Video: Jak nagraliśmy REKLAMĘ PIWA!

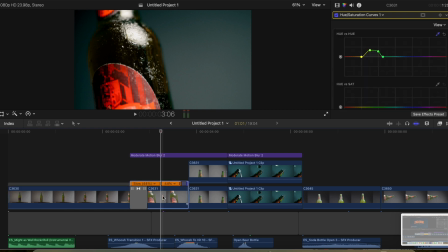246s
Więc to pierwsze ujęcie to było zbliżenie z jednej strony butelki.
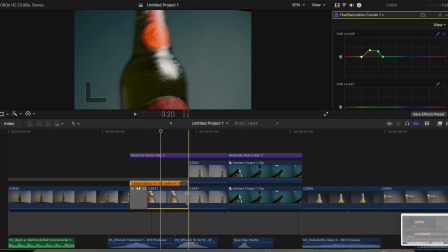250s
Drugie ujęcie to było przejście kamerą z drugiej strony butelki aż do kapsla i zbliżającej się do niej,
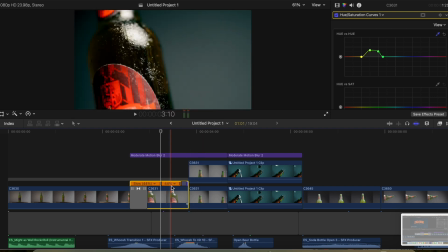259s
do niego otwieracza. Na tym ujęciu głównym tego nie widać, natomiast to, co widzicie teraz, to jest
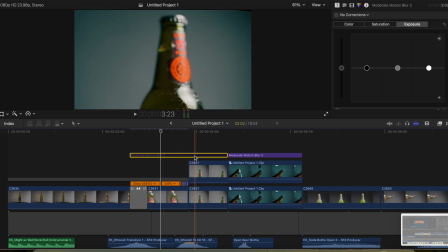267s
przejście między tymi dwoma ujęciami z wyłączonym efektem motion blur.
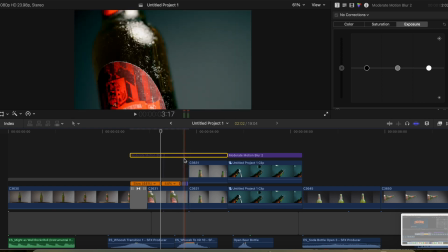272s
Dzięki temu efektowi tak naprawdę udaje nam się zamazać ten ruch i trochę oszukać oko widza,
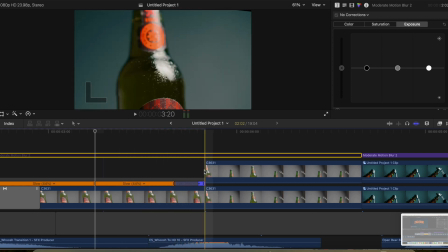278s
bo widz oglądając takie ujęcie widzi płynne przejście z jednej strony butelki na drugą stronę butelki.
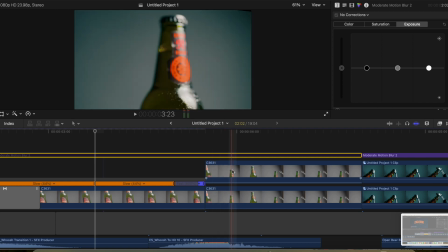286s
Zobaczcie zresztą sami, jak to wygląda bez tego efektu motion blur, jak wygląda to z efektem motion blur.
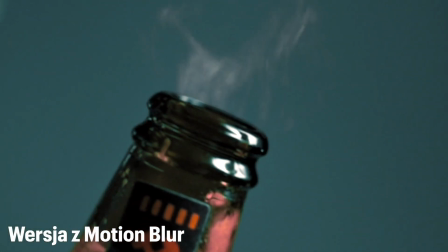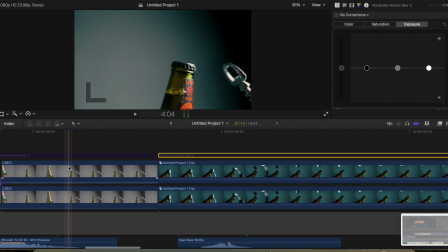301s
Kiedy te dwa ujęcia były już gotowe i połączone ze sobą, dodaliśmy trzecie ujęcie. I tutaj zobaczcie również, pokażę Wam to w zwolnionym tempie, klatka po klatce,
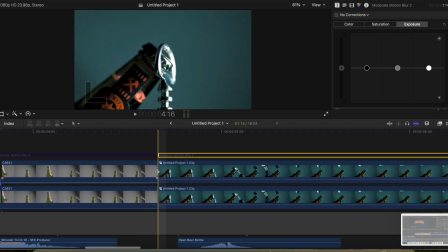312s
z wyłączonym również tym efektem motion blur, tak abyście widzieli, jak to wygląda na żywo, surowo.
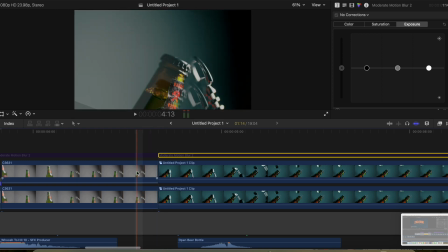319s
W momencie, kiedy ten otwieracz zbliżał się do butelki,
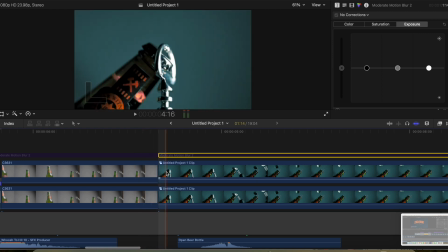326s
tutaj mamy takie płynne przejście między ujęciami, jednocześnie z takim zbliżeniem i przechyleniem tego kadru, tak aby sprawić efekt takiego, jakby ta butelka, faktycznie ta kamera zbliżyła się pod pewnym kątem do butelki. No i tutaj już jest ujęcie otwieranej butelki.
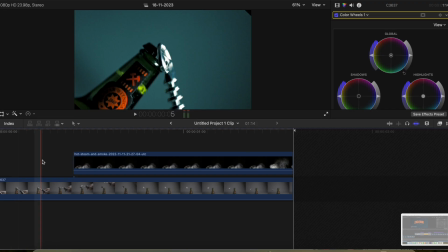345s
Co do samego ujęcia otwieranej butelki, tutaj ciekawa sprawa, ten dymek, który widzicie, który wyłania się z butelki, to nie jest naturalny dymek, to jest dodany efekt, dodaliśmy po prostu ten dym jako dodatkowy efekt,
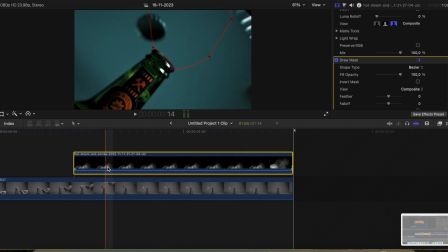363s
włączając maskowanie po prostu obrazu, tak aby to wyglądało tak, jakby ten dym się wydostawał z tej butelki. Jak widzicie, oryginalne ujęcie jest stałe, tutaj nie ma żadnego ruchu.
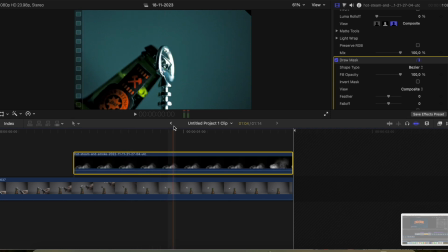376s
Ten ruch, który widać już w finalnym efekcie, czyli to obracanie się butelki takie, zostało dodane w postprodukcji. Tego na początku nie było. Natomiast co do tego dymku pokazującego się z butelki, to pomysł na to wpadł nam przy okazji realizacji jednego z późniejszych ujęć, o czym Wam powiem później, a teraz przechodzimy do następnej sceny. Kolejna scena to scena wylewającego się, a w zasadzie wlewającego się z powrotem do butelki piwa.
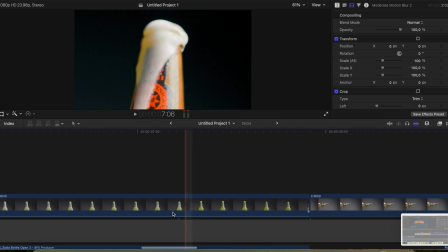409s
Tak, ta scena została zrealizowana w taki sposób, że nagraliśmy po prostu piwo,
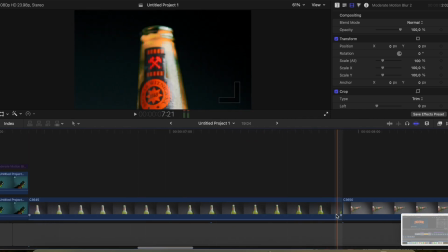413s
które wylewa się z butelki, a następnie w postprodukcji ten film został
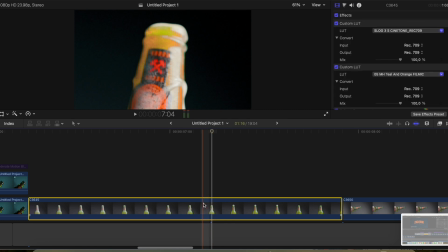419s
puszczony od tyłu, czyli stworzyliśmy taki efekt, jakby ta piana, to piwo z powrotem wlewało się do butelki. I tutaj również to, co musicie wiedzieć, to to, że oryginalnie to ujęcie nie miało żadnego ruchu.
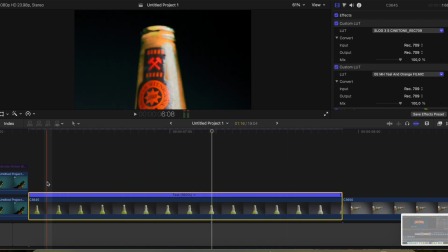438s
To ujęcie było nagrywane ze statywu, stojąca butelka z piwem, wylewające się piwo. To było stałe ujęcie. Zresztą zobaczcie sami, jak wyglądało to ujęcie w oryginale. A jak sprawiliśmy, żeby to piwo faktycznie wylało się z tej butelki? Po prostu wzięliśmy świeżą butelkę, otworzyliśmy ją, a następnie uderzyliśmy butelką o dno,
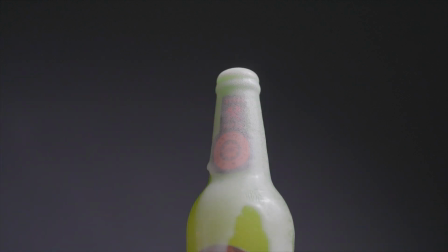465s
postawiliśmy butelkę w kadrze i to piwo automatycznie po prostu zaczęło się z tej butelki wylewać. Kolejne ujęcie to ujęcie nalewanego z butelki piwa.
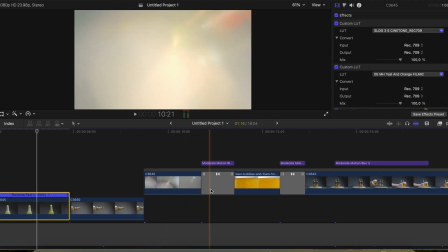475s
To ujęcie tutaj dzieli się tak naprawdę na trzy części.
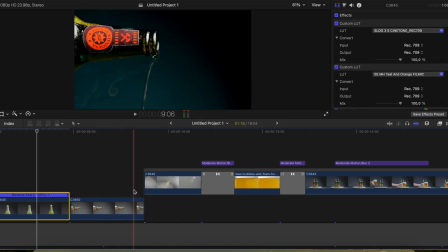481s
Pierwsze z nich to ujęcie tej butelki przechylającej się, z której wylewa się to piwo.
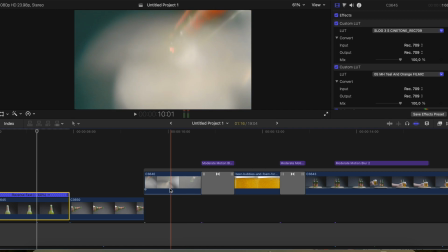488s
Drugie ujęcie to ujęcie od dołu, efekt jakby widoku ze środka kufla
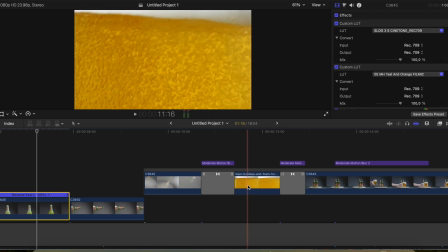496s
na nalewane do niego piwo. I trzecie ujęcie to zbliżenie na to żółte piwo już w kuflu, które tam bąbelkuje, piana się robi z tego. Ujęcie pierwsze i to jest ujęcie, do którego nawiązywałem wcześniej. To ujęcie nagraliśmy w slow motion, jeżeli zobaczycie,
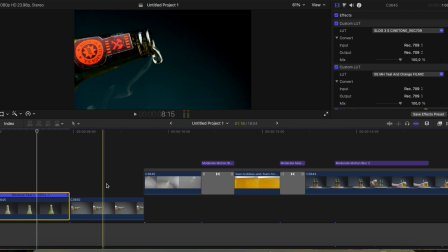515s
zresztą widzicie to na pewno, tutaj pojawia się taki dymek fajny w momencie, kiedy to piwo wylewa się z tej butelki i kiedy to zobaczyliśmy w momencie, kiedy montowaliśmy reklamę, stwierdziliśmy, że ten efekt jest tak fantastyczny, że musimy dodać troszkę tego dymku wcześniej, w momencie otwierania tej butelki. Tutaj ten dymek pojawił się dlatego, że faktycznie jest to świeża butelka. Ją chwilę przed tym, jak nagraliśmy to ujęcie przelewania tego piwa,
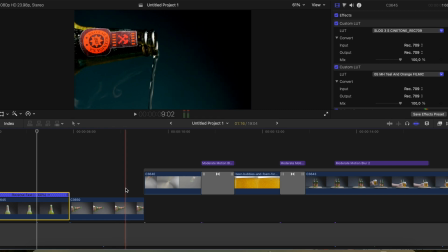548s
otworzyliśmy i to był naprawdę naturalny efekt, nieplanowany kompletnie efekt. Natomiast co do samego ujęcia, to zobaczcie sami, jak ono wyglądało w oryginale.
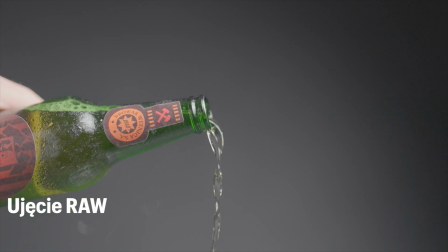Jak pewnie zauważyliście, tutaj podobnie jak w poprzednich ujęciach, ta butelka wcale się tak nie ruszała. To jest efekt postprodukcji.
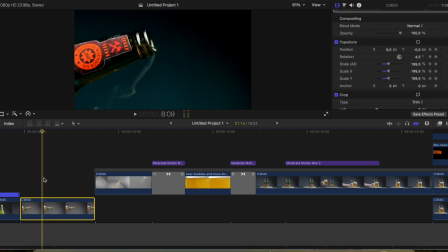574s
W zasadzie całą tą reklamę nagraliśmy w ten sposób, że ujęcia były robione z pewnej odległości po to, aby w postprodukcji można było zbliżyć troszkę obraz do tej butelki, wykonać pewny ruch tym obrazem, obrócić go,
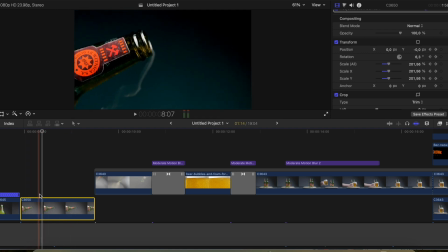590s
oddalić, przybliżyć. I w ten sposób uzyskać taki efekt, jakby to faktycznie wszystko działo się bardzo szybko, w pełnym ruchu. Kolejne ujęcie. To jest chyba takie najciekawsze ujęcie, które sprawiło nam największe, było naszym największym wyzwaniem i sprawiło też
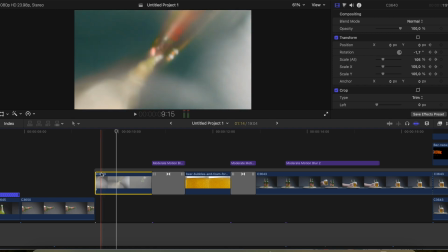610s
najwięcej frajdy przy kręceniu tej reklamówki, czyli to ujęcie piwa nalewanego bezpośrednio do kufla z widokiem od dołu.
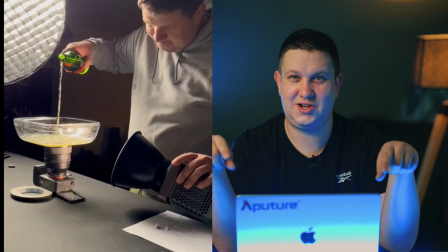620s
Zobaczcie, w jaki sposób to zrobiliśmy. Właśnie tak, postawiliśmy na kamerze szklaną misę, do której po prostu nalewaliśmy piwo tak, aby kamera, obiektyw od dołu, przez tą szklaną misę widział butelkę z góry i nalewane piwo. Wyszło to całkiem fajnie, choć szczerze mówiąc wydawało mi się, że będzie to wyglądało nieco lepiej, natomiast jednak ta gruba warstwa szkła w tej misce, w tym naczyniu spowodowała, że ten obraz nieco się zniekształcił, ciężko było złapać ostrość na samą butelkę, która nalewała to piwo. Myślę, że tutaj dużo lepszym rozwiązaniem byłoby postawienie po prostu bardzo cienkiej pleksji, po której to piwo by spływało po bokach.
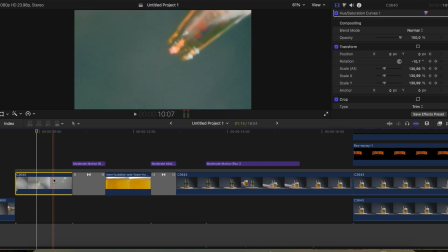670s
Natomiast i tak finalnie myślę, że wyszło nie najgorzej. Co zrobiliśmy dalej?
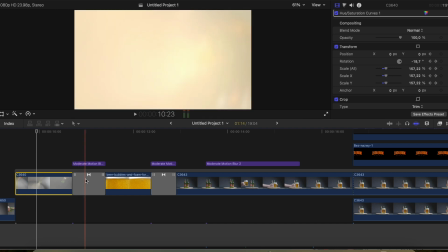677s
Dalej mamy przejście. W momencie, kiedy zobaczcie, to piwo się nalewa.
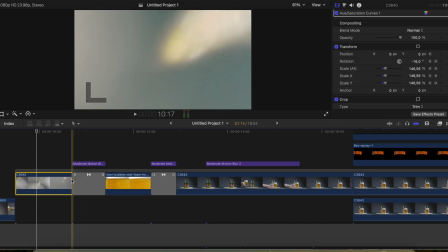681s
W pewnym momencie wchodzi
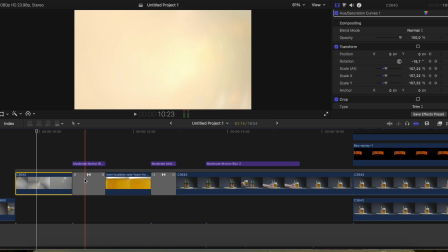685s
taki kadr, w którym to piwo trafia centralnie w obiektyw, powodując takie rozświetlenie tego obrazu. Robi się bardzo jasno i w tym momencie zrobiliśmy cięcie i przejście do następnego obrazu za pomocą efektu,
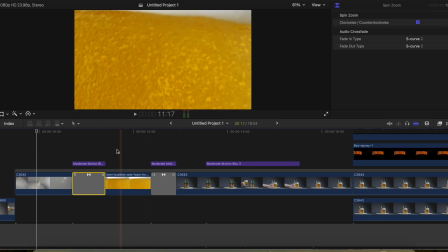702s
który się nazywa spin zoom, czyli obrót kamery z jednoczesnym zoomem, więc zbliżyliśmy jakby ten obraz, zrobiliśmy efekt rotacji i w tym efekcie rotacji pojawił się taki efekt, jakby ten kufel z piwem po prostu się odwrócił, zbliżając się na te wszystkie żółte bąbelki i tą pianę.
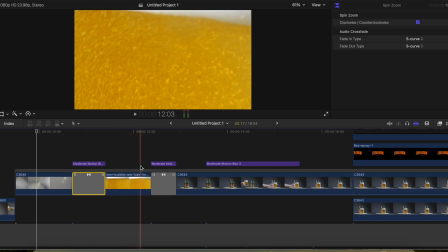723s
To, co widzicie tutaj, to nie jest coś, co nagraliśmy w studiu, to jest materiał stokowy.
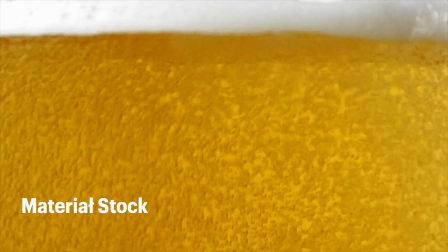728s
Staramy się korzystać z materiałów stokowych, bo to po prostu ułatwia pracę.